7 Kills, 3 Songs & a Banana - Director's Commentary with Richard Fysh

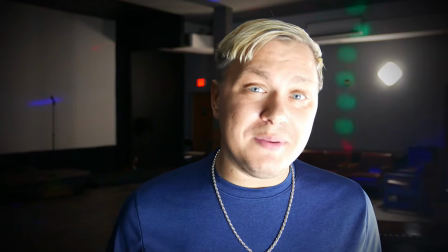this song feels completely different to how I imagined it so the way that this works
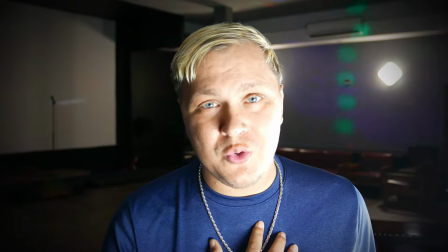is I came up with the lyrics and I sang them pretty much this
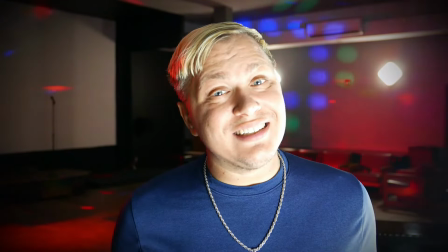exact melody and then I sent them to Amand and I in my mind I was expecting some sort
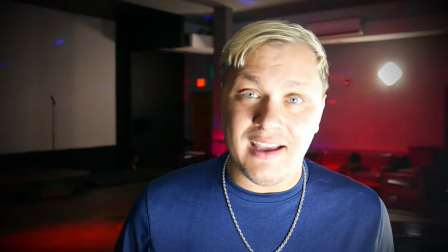of kind of Sinatra style swing
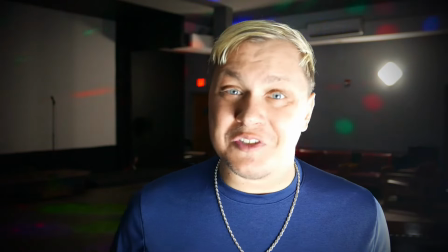feeling and he came back and said well the way you're singing it doesn't fit that this is a country song
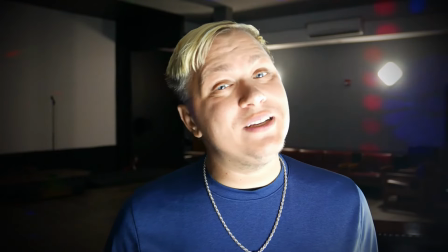um and now you know now I'm hearing it as a country song and looking at Egan and
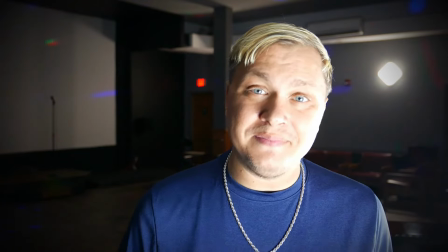you know this it's this is an american filming both of those american things but that's
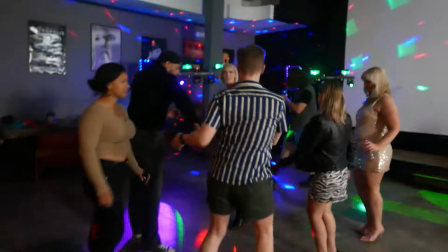kind of more of a to me country music is it's like it's rural it's
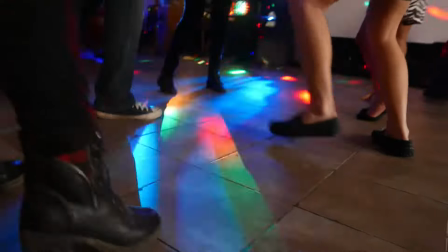kind of maybe a little bit less cosmopolitan kind of style
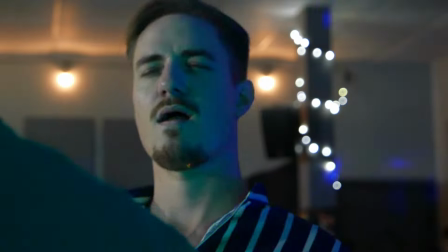of music and so it's perfect for egan um that little face
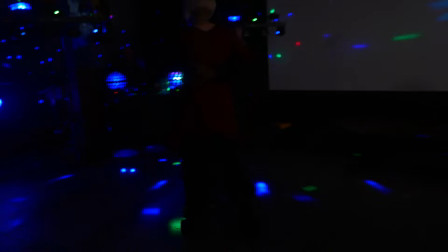there be careful what what you do uh when people are walking around with cameras mark because
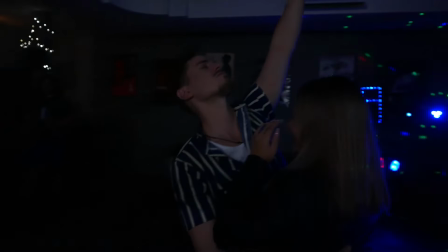that was just him kind of goofing around and as soon as i saw it i was like that's going in there
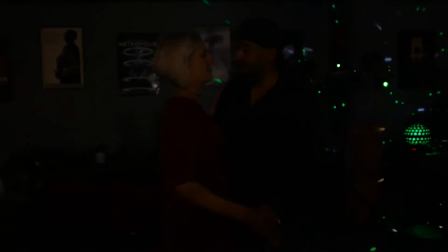yes i'm overindulgent with the loud music and the dance scene that goes on forever but much like me now
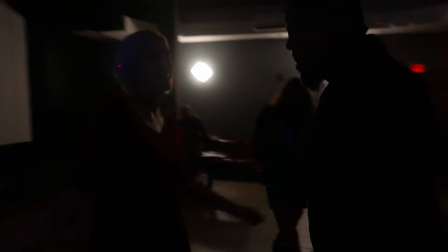we've been watching something like 40 minutes of talk talk talk talk room
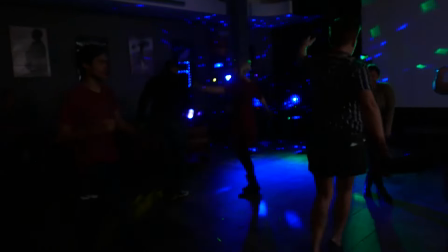talk talk room and I just wanted to let it breathe a little bit
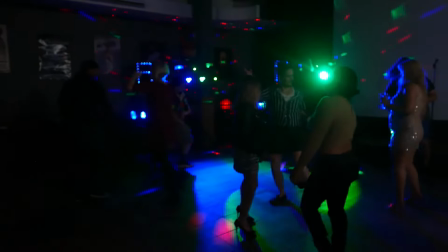this is the screening room as I mentioned
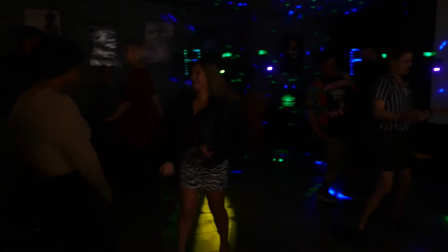earlier this is my favorite place in all of Buffalo they show old films
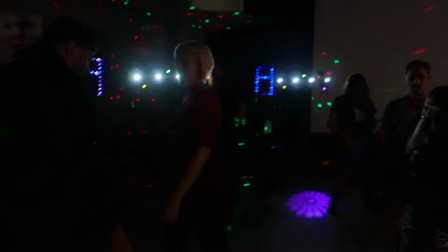there they host all kinds of events there it is just a wonderful place to go as a filmmaker
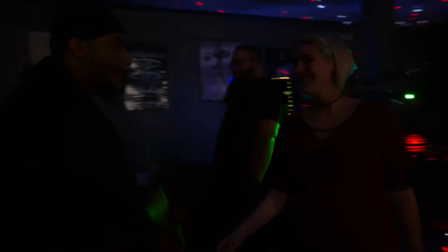you can see from the posters things like
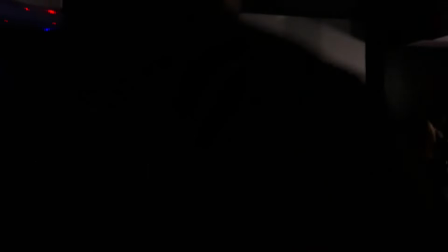man who knew too much Hitchcock you've got Hunt for Red October
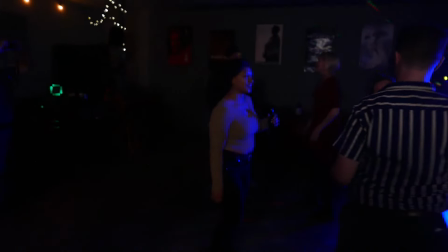Metropolis the unbearable likeness of being like he he does a broad range
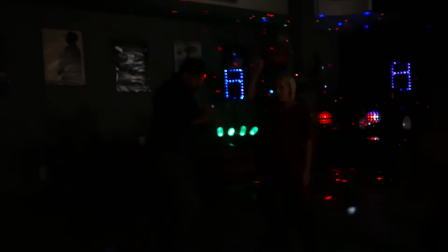of things and pretty much anything goes it's it's a it's a great place to be it's kind of a film fan
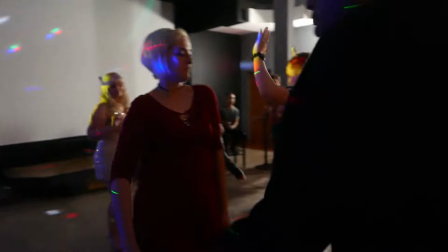for film fans so I feel like because
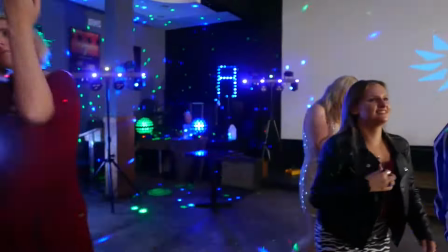of that he was very much on board with
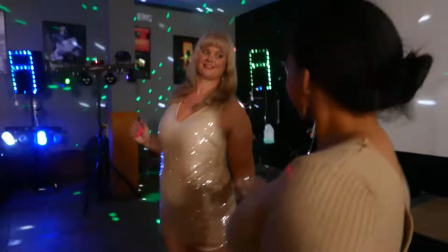me going in there and filming and i was in there the whole day and turned it into a club
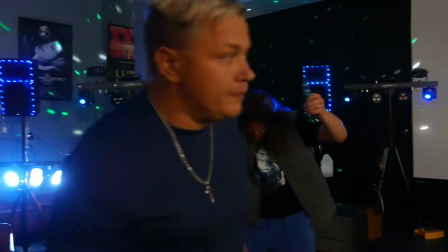sort of works also brandon provided all of the dj stuff like this looks like a club because i brandon
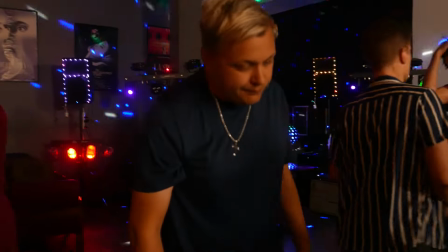came in and did all the lights did all the music did all the speaking i mean these people are dancing to real music that obviously i can't use because um i don't have millions
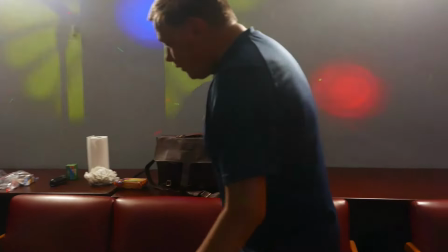of dollars to pay for rights um tim who you can see there is kind of accidentally an extra he was filming a bts documentary which will be on
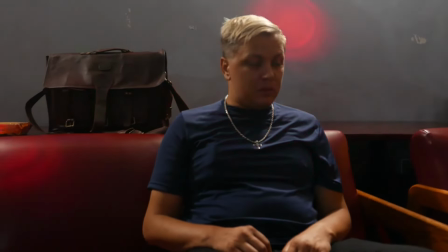the blu-ray for this film and i i like exclusive features so a lot of these special features are going to be only on the
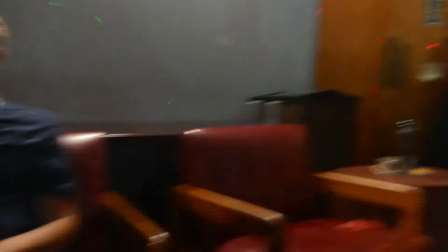blu-ray and i won't release them anywhere else or the blu-ray or the dvd but for yeah uh when that
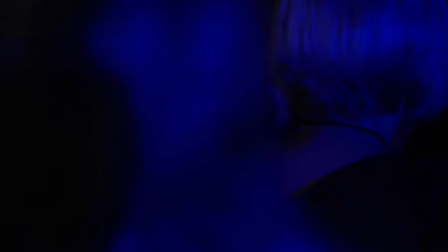camera's spun around just there you do see me you see me and you see the killer in costume so if you care if you want to rewind that and pause for a
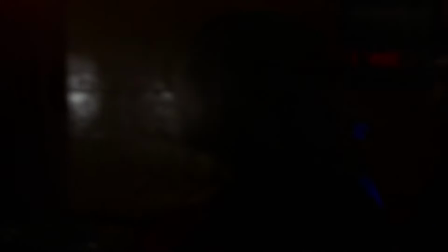brief moment you see the killer and you see me the banana eating bouncer
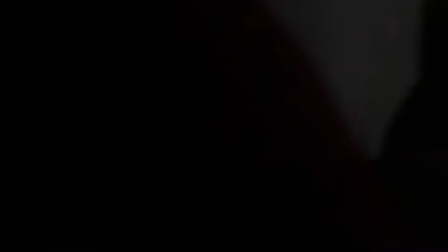is in the background a lot i don't know how many bananas he gets through or how many bananas are in this film but it is a lot
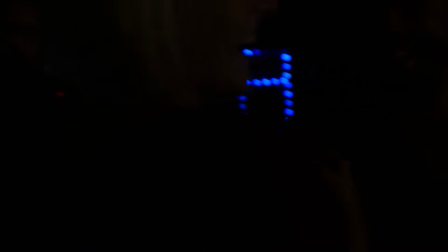uh there is a scene that i don't think i'm even going to look for there was a moment where josh
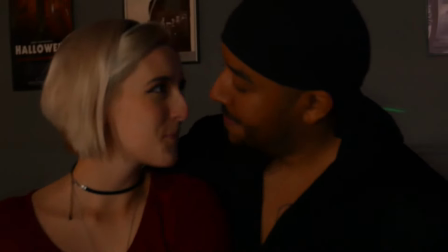who we see there in the kind of hawaiian shirt gets kicked out by the bouncer for
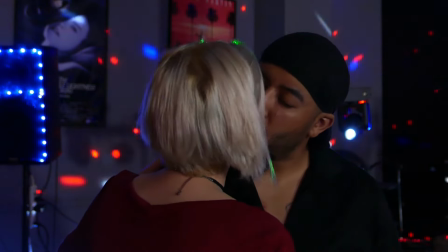being a little bit unruly um but no we just
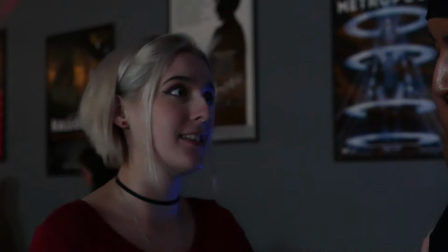kind of see him at the bar he's he's kind of my norm uh
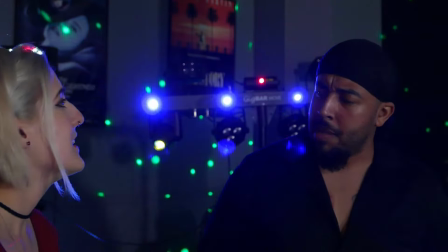now